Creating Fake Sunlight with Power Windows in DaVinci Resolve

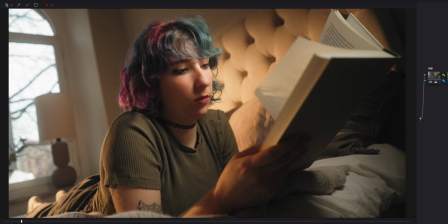4:11 And as you can see, with all these things turned off, it's just not the same. You can see much clearer that it's not a nice day outside. So my fake light on location looks more fake. The light I added on location elevates the fake sunlight that I added in post, and the fake sunlight that I added in post elevates my light on location.
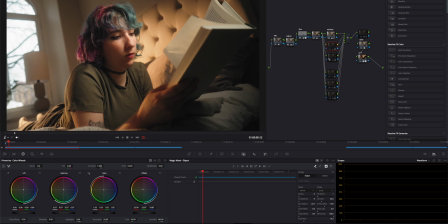4:34 So let's just turn all these on again. I'm just going to turn on the sunlight last.
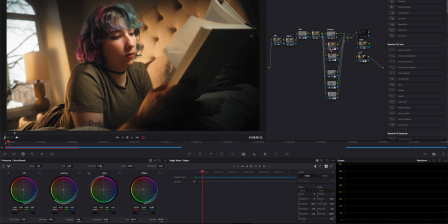4:41 And if I turn on the power windows right here, let's see. You can see that there's quite a lot going on.
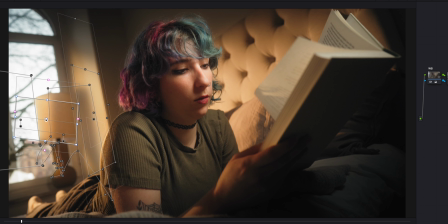4:52 It looks like a big mess, and in a way it sort of is. Luckily, this shot is static, it's on a tripod, so I didn't have to motion track any windows at all. if this was a scene that was moving, that would be a lot trickier. However, what I did do was to use the magic mask to track our model,
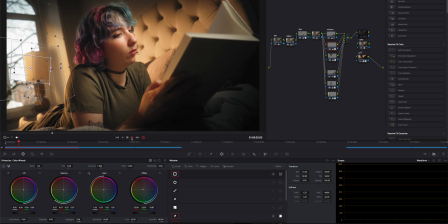5:13 because as you can see in this clip, she moves in front of this light,
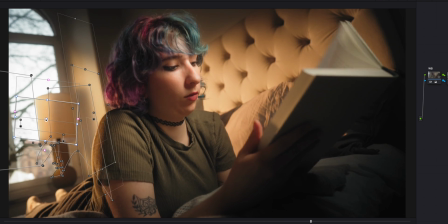5:19 in front of my power windows. And I obviously do not want that light to be on top of her. It should be behind her. Let's move this one.
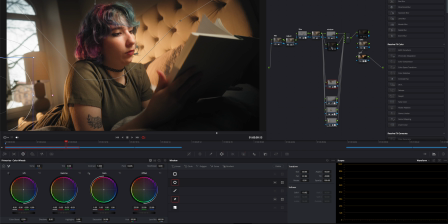5:29 And we'll create a new one so I can walk you through exactly how I did this, or more or less at least. I'm not going to do all these little crazy windows again, but I'll do one. You'll get one.
Tell him, Peter. Apparently everybody gets one.
I think that should be enough for you to get the idea of what we're doing.
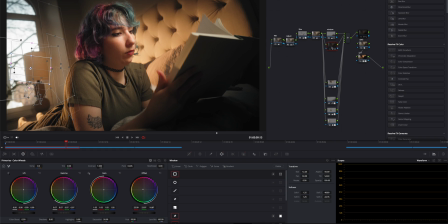5:51 So option P creates another little window here. And I'm going to start with choosing a... try this one, the rectangle. I'm just going to add this right here.
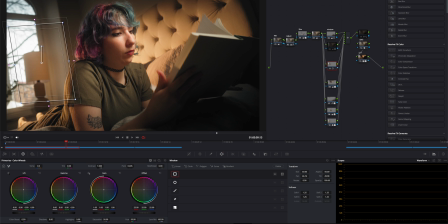6:09 So let's say you wanted the sunlight to be on this entire wall. Maybe something like this. There's a little bit too much feather on this.
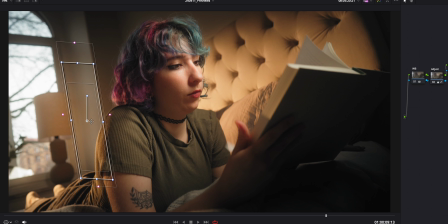6:24 Maybe I think feather on the top and bottom makes more sense. Here's there's a pretty like hard edge. So obviously you want the light to mimic the light in the scene right now.
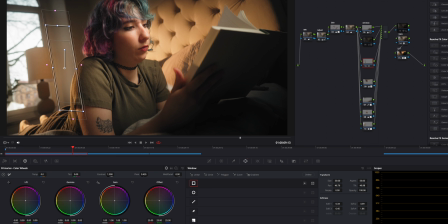6:35 Now there are a bunch of different ways you can change the exposure for this. I'm just going to jump over to the offset and raise this up until I feel like it's
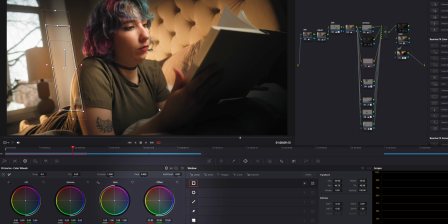6:51 as close as possible to this background right here, because that is the sunlight that we're trying to mimic. I'm gonna turn this off for a bit so I can see it just like that.
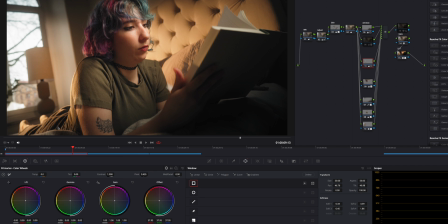7:06 I think that is quite all right. I'm just gonna stay in the offset and adjust the tone of this as well. And try to match, again, try to match what I see right here.
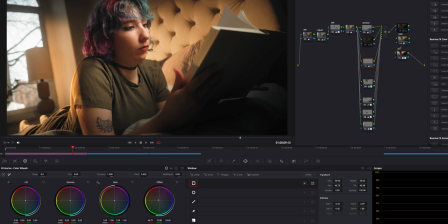7:25 Let's say something like that. Maybe it feels a little bit too dark now, so I'm just gonna keep bringing that up a little bit. I think something like that looks pretty nice.
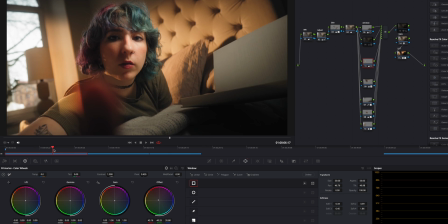7:43 But as you can see, now we have this line going across our model, which sort of ruins the effect, doesn't it? So to fix that, I'm going to jump over to the magic mask window.
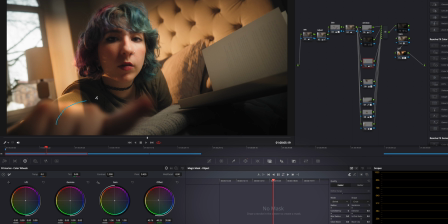8:03 And I'm going to select our model. I'm going to invert this mask. And you can already see what this did to our footage.